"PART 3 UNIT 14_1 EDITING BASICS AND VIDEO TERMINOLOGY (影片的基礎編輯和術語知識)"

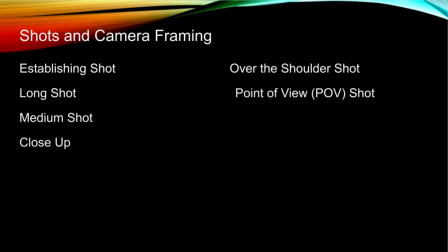261s
A frame is the border of a picture, right? It creates a clear space for your object of focus to be inside of.
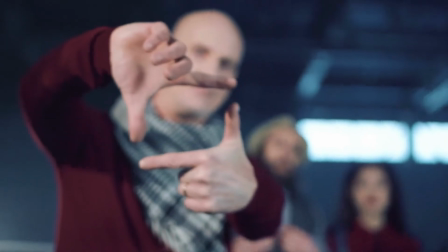268s
So when you frame your camera shot, that means you decide what will be visible on the screen in the end.
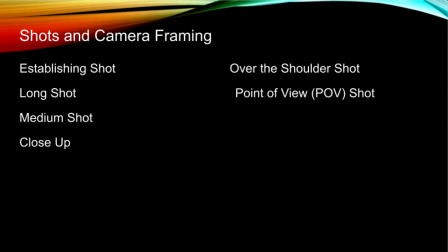277s
Where are the borders of your shot? What needs to be inside of the frame and where inside the frame do you put it? These different decisions create different types of shots. Here we will talk about some of the most common shots.
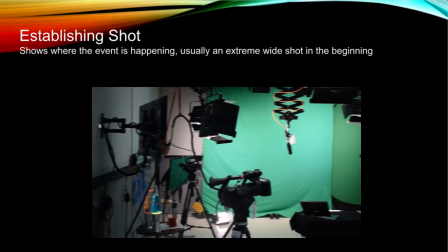293s
an establishing shot well establishes the scene it
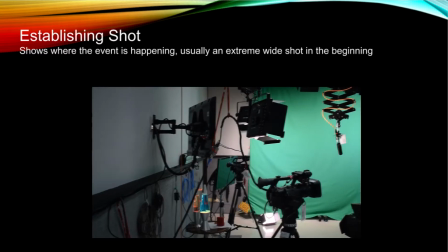299s
shows the setting and lets the audience know where your story is taking place this makes it
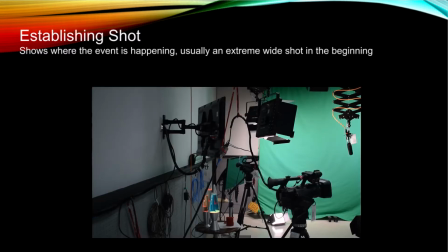304s
an extreme wide shot because it shows a lot of things at once so
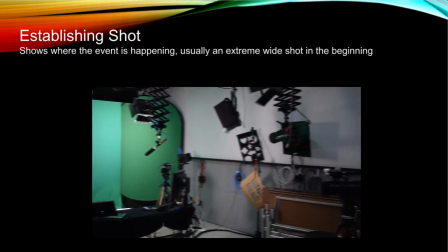310s
this shot here in our marketing promo is an establishing shot because it shows the whole
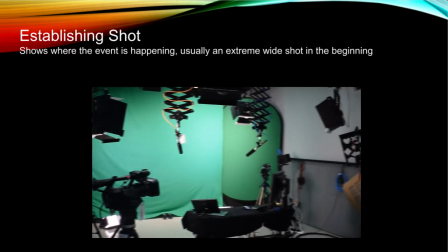316s
lab giving you an overall idea of where we are without going into too much detail
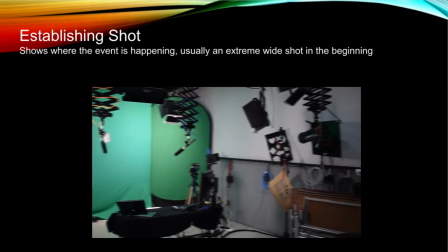322s
Establishing shots are usually at the beginning of the story and at the beginning of scene changes so people know where you are and are not confused.
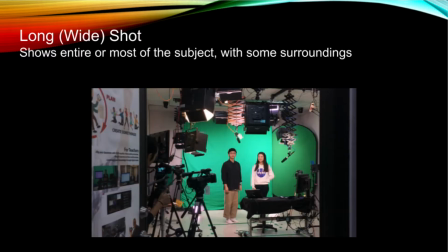332s
Next, as we pull in a little closer, is the long shot or wide shot. The wide shot shows the entirety of your subject and may include some of the background and setting as well.
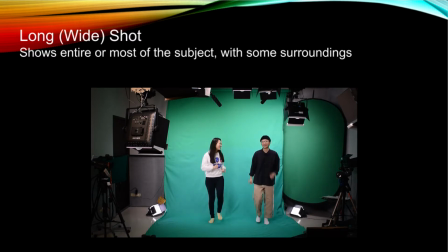345s
For these next examples, our subject is our actors. So a wide shot for our actors means showing them completely head to toe.
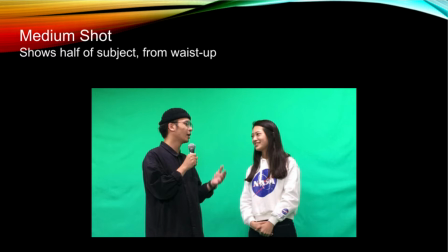355s
A medium shot pulls in closer and shows about half of our subject. For our actors, that means about waist up. This gives more details on their face and gestures, but still lets us know where they are.
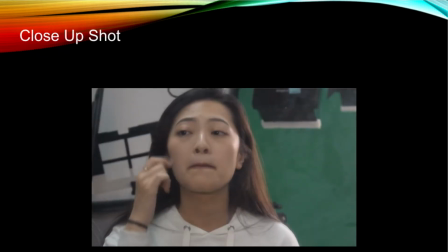370s
Finally, a close-up zooms in, you guessed it even closer.
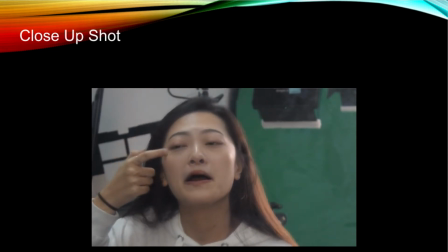375s
A close-up usually is just the face or from shoulders upwards.
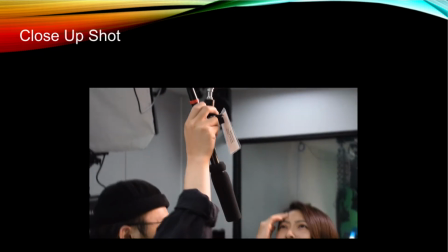380s
It can also be used to show specific details of an object or other part.
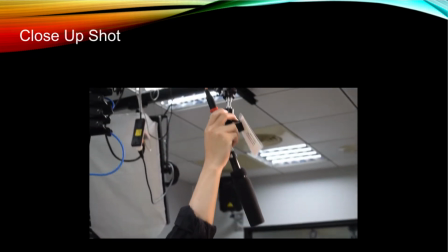385s
For example, here the close-up is on our actor's hand and the microphone as he pushes the microphone up towards the ceiling.
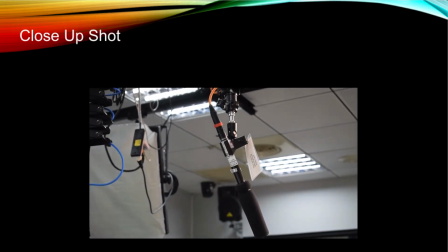394s
This action, moving the microphone up, is the main focus and what we need to show. We do not need to see the whole room or their faces and bodies here. Therefore we can use a close-up to direct viewers towards the specific detail.
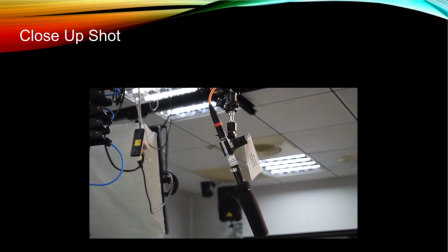410s
Close-ups are very useful for this, to show exactly what we want the audience to see and focus on.
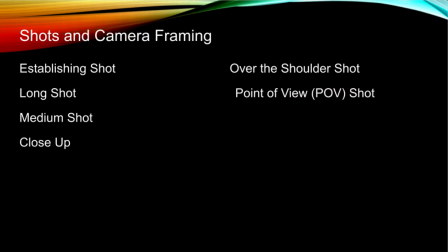418s
Beyond the basic wide, medium, and close-up shots, I'd like to introduce two other common shots that are used often when people or characters are involved.
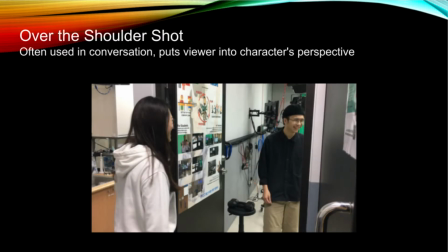427s
The first is the over-the-shoulder shot. This is mostly used during a conversation between people. The camera looks like it is perched on or right behind the shoulder of a person and is pointed towards the subject.
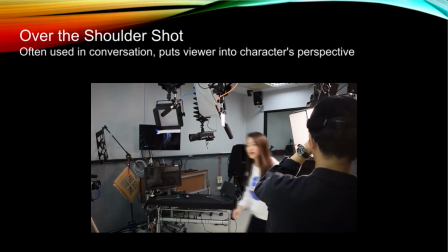442s
The subject could be talking or showing some sort of reaction that is important.
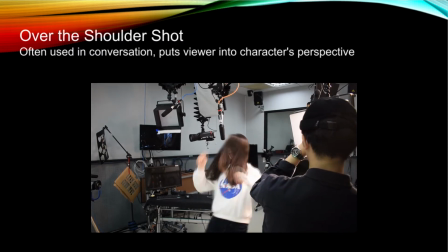448s
This shot shows the direction you should be looking in and who to focus on. It makes you feel like you are the person in the scene directly interacting with the subject.
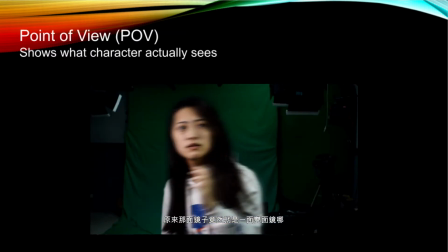459s
Second is the POV shot. POV stands for point of view.
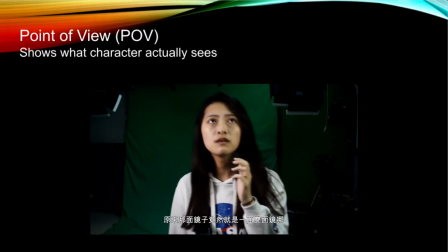465s
This one places you directly into the shoes of a character on screen,
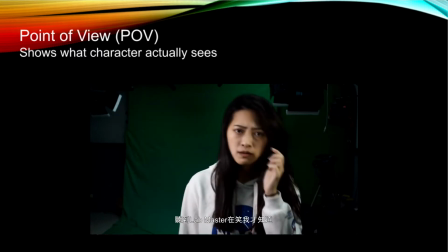470s
showing exactly what they are seeing as if you are looking through their eyes.
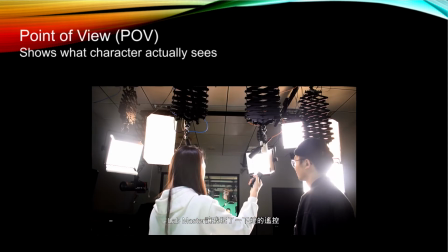475s
So for example, when our actress here is looking up and at the lab, we show those shots of the lab equipment as her point of view.
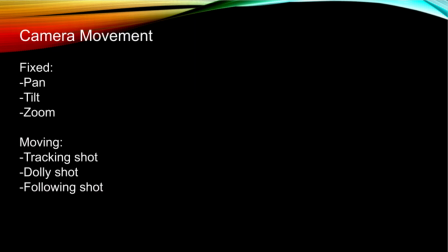485s
Okay, so after these shot types, I want to talk about some types of camera movement too.
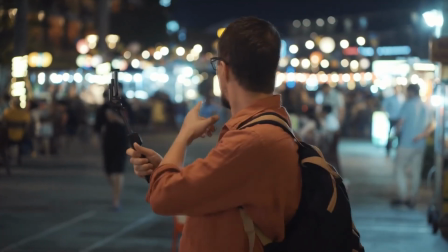492s
A shot is a single continuous take from the camera, and the camera can move during a shot too.
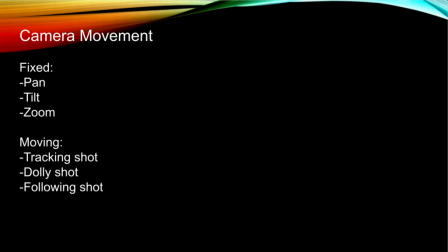500s
The easiest and most common ones are the first three here. Pan, tilt, and zoom.
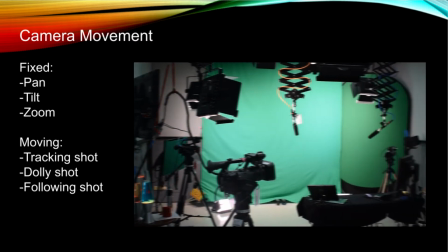509s
Panning the camera means the camera stays on a fixed point, like a tripod, but moves from side to side.
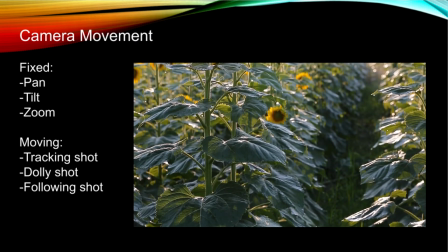518s
Tilting is also from a fixed point, and moves up or down. Sort of like if you were nodding your head.
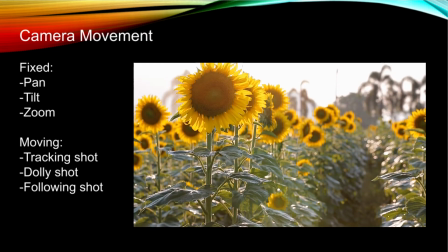526s
Honestly, panning and tilting feel as if you were actually turning your head to look around actually.
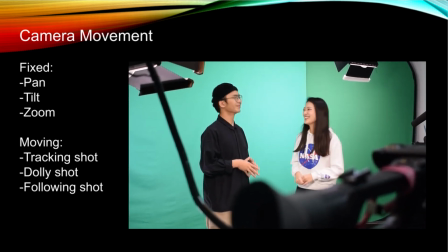532s
And zooming means to adjust the camera lens so it looks like you are getting closer or further away to the subject.
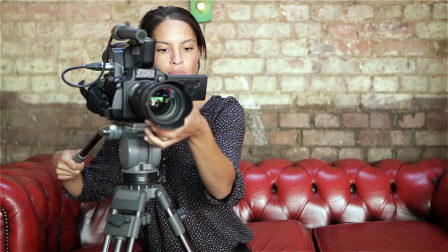539s
In panning, tilting, and zooming, the camera doesn't move.
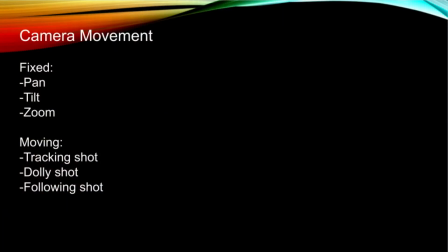545s
For the bottom three here, the camera actually moves instead of being stationary. We used some of these in our marketing promo, so I'd like to discuss them as well.
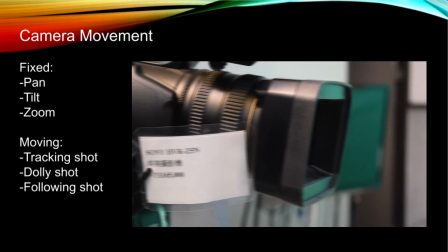556s
A tracking shot moves alongside with what you're recording, usually horizontally.
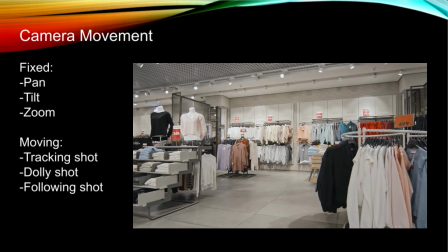563s
A dolly shot actually moves towards or away from the subject instead of using the camera zoom function.
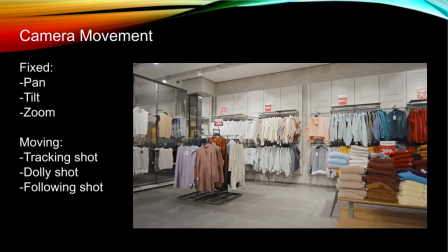571s
Zooming can make the quality of your image worse, so this is a good way to keep the high quality while also moving in on your subject.
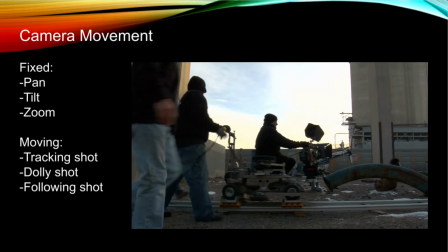580s
It's It's called a dolly shot because a dolly is a type of equipment.
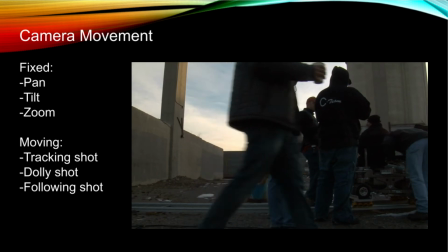585s
It's a special wheeled cart, like putting a tripod on wheels or on a track.
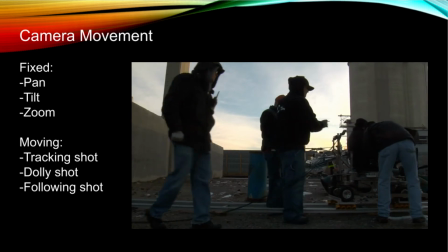590s
The wheels help the smooth movement when you're moving towards or further from what you're recording.
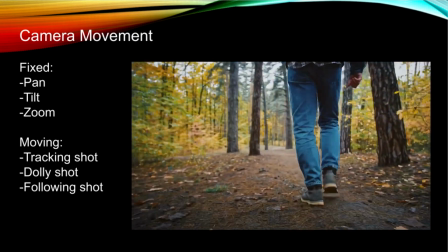597s
Last, the following shot follows your subject wherever they go. There is special equipment to help make sure the movement is smooth too,
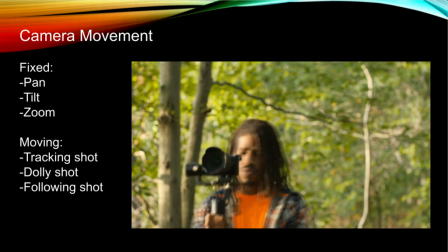606s
like steadicams and gimbals, but we won't get into that because most regular people don't have those.
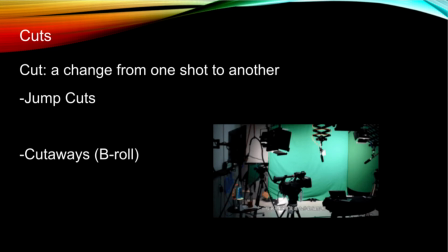614s
Lastly, I'd like to bring up a couple cuts you will see and use in editing. The camera might move during a shot, but as long as it is still one continuous take, it is considered one shot.
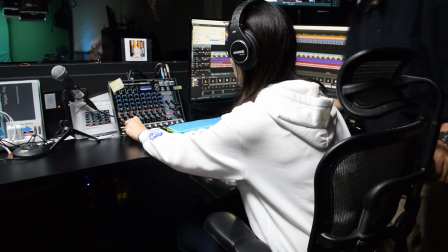627s
From the moment you press record to the moment you press stop recording, That's one shot.
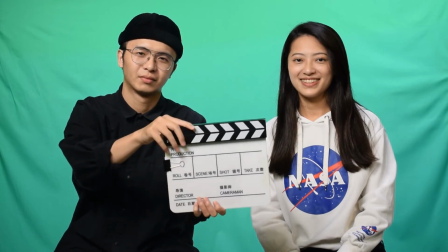633s
A cut is where you switch between two different shots or break one shot into two.
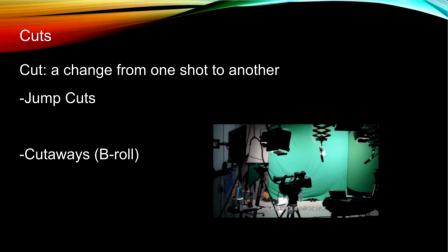639s
It's that simple. One of the most common shots you may have seen online, especially in YouTube videos like vlogs, is the jump cut.
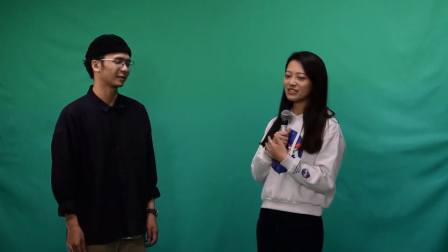649s
A jump cut is when you cut out something from the middle of the same shot.
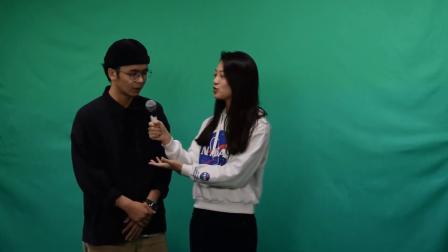653s
That means that the frame and subject are usually in the same place, making it look like they have suddenly jumped forward in time.
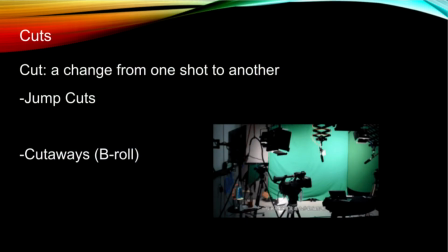661s
It's often used in vlogs because, um, maybe you made a mistake when saying a sentence but didn't want to start the whole video over.
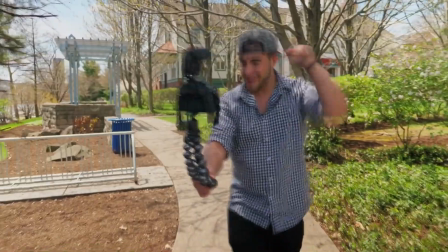670s
So you just take one long shot, then cut out the mistake and keep the good parts.
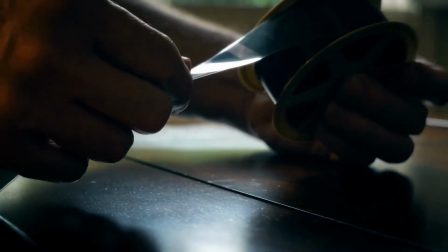676s
A cutaway shot is when you interrupt a continuous shot by inserting a shot of something else.
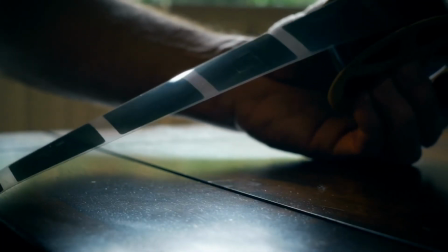684s
Usually you cut back to the original shot afterwards. This is how b-roll works to help illustrate what we are talking about.
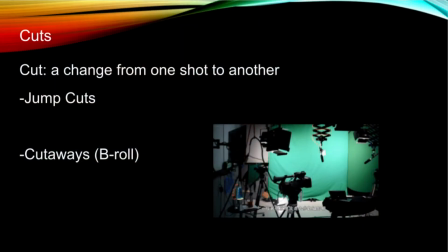692s
There will be more on b-roll in unit 15, so don't worry. You can also do lots of different transitions in between cuts, but we will get to that later as well.
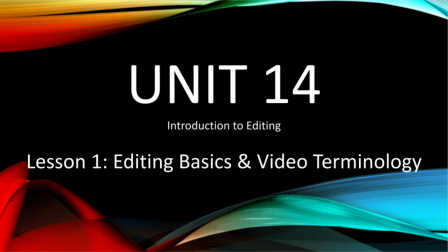703s
I'm sure all of these terms will all get repeated again and again during the rest of the lessons, so don't worry too much if this seems like too much information at once.
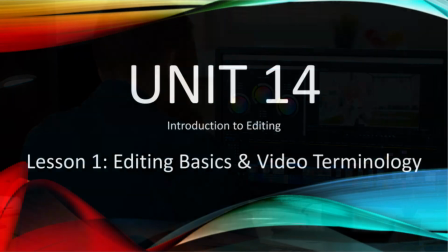713s
Now that we have some of the vocabulary, we can talk about actually editing and building your video.
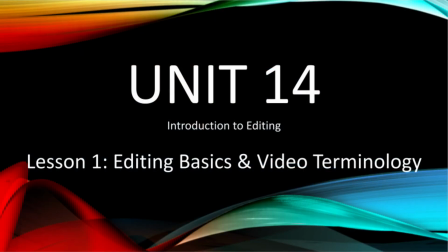719s
I'll see you in the next lesson. Bye!